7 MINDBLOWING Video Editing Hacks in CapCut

Oh, hey, traveling through space and time is a mother. Oh, dang it, I got the wrong glasses on. Wrong video. Nope. There we go. These are the new ones. Let me know in the comments if you like. These are those. First one's better. My wife made me get these.
Also, if you like these videos, hit subscribe for my fragile self-esteem.
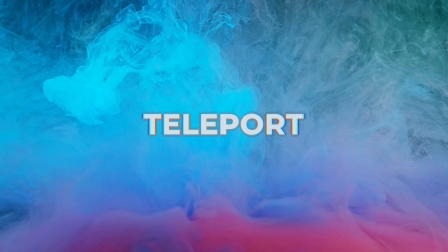I'd really appreciate it. In order to teleport with your camera on a tripod, you want to film your background.
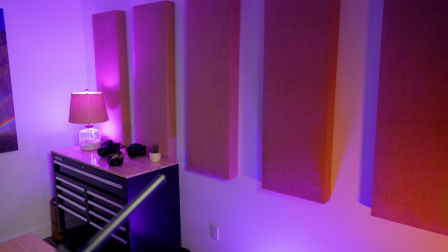So you're literally gonna walk away from the camera like this. You're gonna film. You're gonna let it sit there just a little longer than that. You're gonna film the background for, you know, 5 seconds or something. If you're standing for your video, you wanna jump in the air and kind of land hard and oof. Or if you're sitting, you wanna just kind of fall into your chair, and then we're gonna edit it up, and I'm gonna show you exactly how to do that right now. By the way, if you want to do exactly what I did in my opening, I've downloaded all the elements I use in this video, that and a whole bunch more. So you wanna hit that link down there right now, download the elements so you can follow along.
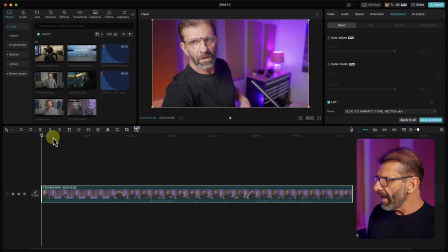Jumping into CapCut, we're gonna take this clip of me that I've given you, and we're gonna take just a second or so from the beginning right here. So I'm gonna trim it by hitting the letter Q. Right now the track magnet is on, so when I hit the letter Q, it's going to place a cut here, delete this and slide everything over,
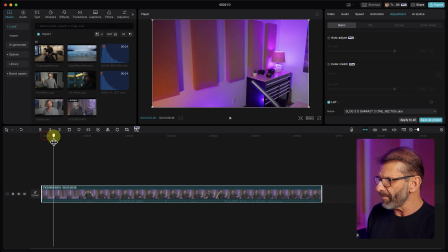just like that. We only need like a second or maybe even less, just about that much. You can see how much we have up here. And I'm gonna hit Command B to place a cut there. And then we're gonna get me when I'm landing. So I jumped in the air, but we don't wanna see the jump, we wanna just see me land. So I'm gonna start when I'm coming down.
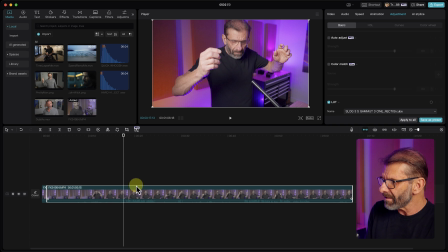I'm already coming down here, so I'm at the peak. So I'm gonna delete all of this right here. Type the letter Q, deletes that.
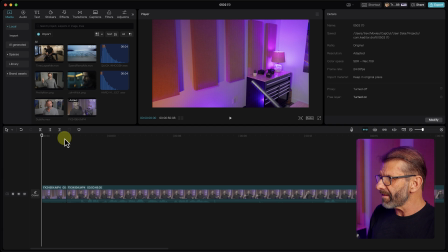Right now, without any transition or effects, it looks like this. Background. Oh, that looks kind of cool, but much better with the transition and sound effects. Now, we don't need the audio for this clip, so I'm just gonna click here and drag it down. I'm gonna zoom in a bunch more by holding down the Command key on a Mac, the Control key on a PC, and hitting my scroll wheel.
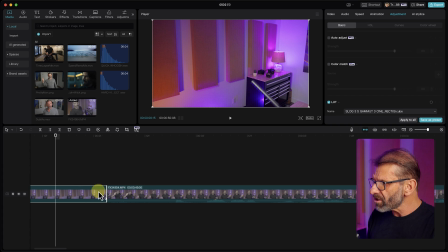Now we're gonna add a transition between these two cuts. You can use any transition, but one I found that works really well is called Electric Light 2.
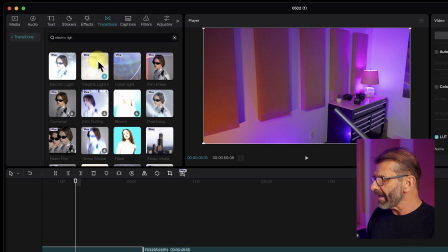It looks like this.
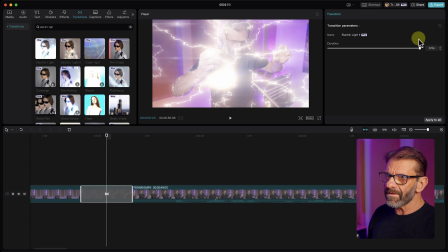I'm just gonna drag it onto the timeline, and right now we can see that it's half a second long, which is about the duration we want, and that looks like this.
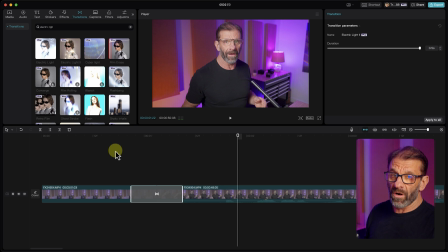So we're almost done.
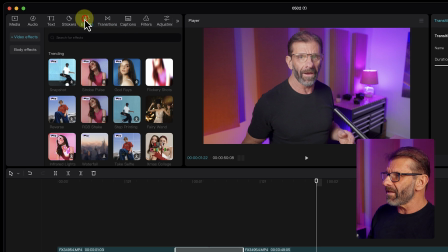The only thing we really need besides that is to add some sound effects, and I've given you my favorite teleport sound effects in here.
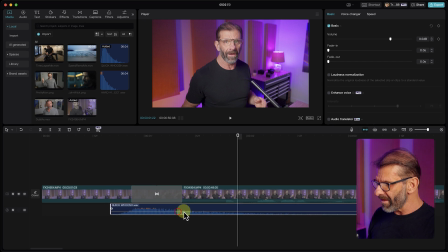I've got this quick whoosh, which I'm gonna put right about there. And then I have this hard hit to kind of completely sell it.
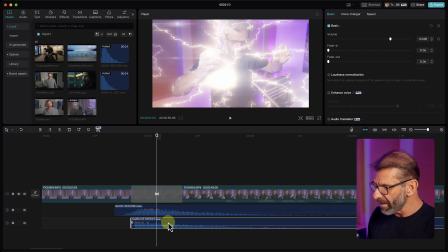And I like to line up the hard hit right there on the cut so everything pops into place correctly.
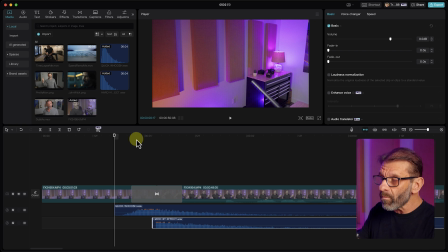Before I show you this part finished, I'm gonna add one more sound effect that happens to be built into CapCut.
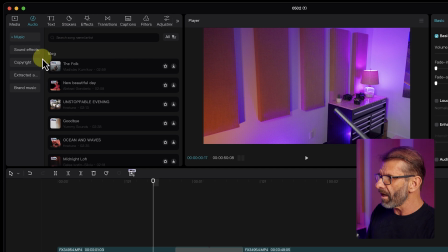It is called a rise. So I'm gonna make sure you click on sound effects and type rise. And we have, let's see which one it is. I'm not sure, let's try this.
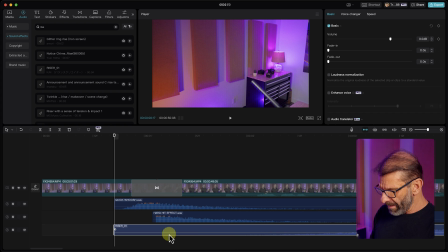Yeah, that one's gonna work great. I'm just gonna add it to the timeline, and I'm gonna zoom out a little bit using the same scroll wheel and Command and Control key. And I really just want something in the beginning because it's dead for a minute here, that whole second.
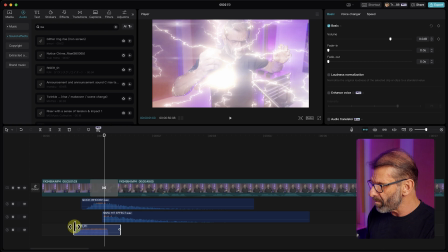We need something to keep people's attention. So I'm going to just drag this back to here, and I'm going to end it right there on the cut. So with a hard hit and the cut, it's gonna end. And then I'm gonna just have it fade up a little bit by dragging this guy over like that.
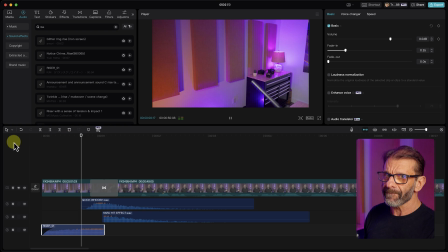And now we have, oh hey, traveling.
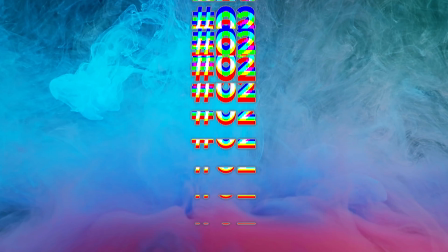Come on, not bad for like a few seconds of work, right? Imagine being able to dub your videos into another language and have your lips be in sync. Is that possible? Yes, CapCut just came out with a brand new feature where they can dub you in other languages.
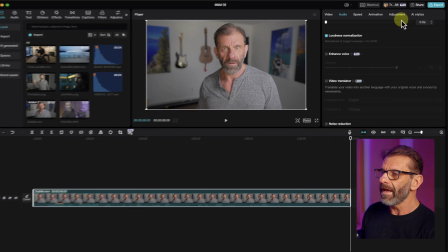Check this out. I just click on this video of me, make sure it's highlighted, and then I scroll down under audio to video translator.
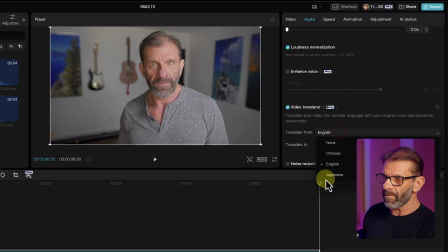I click on that and I choose the language I want to translate from. Let's choose English. And translate to Chinese. Now we only have 3 languages available now, but more are coming out. So know that this feature is here and, you know, be the first guy on the block to use it.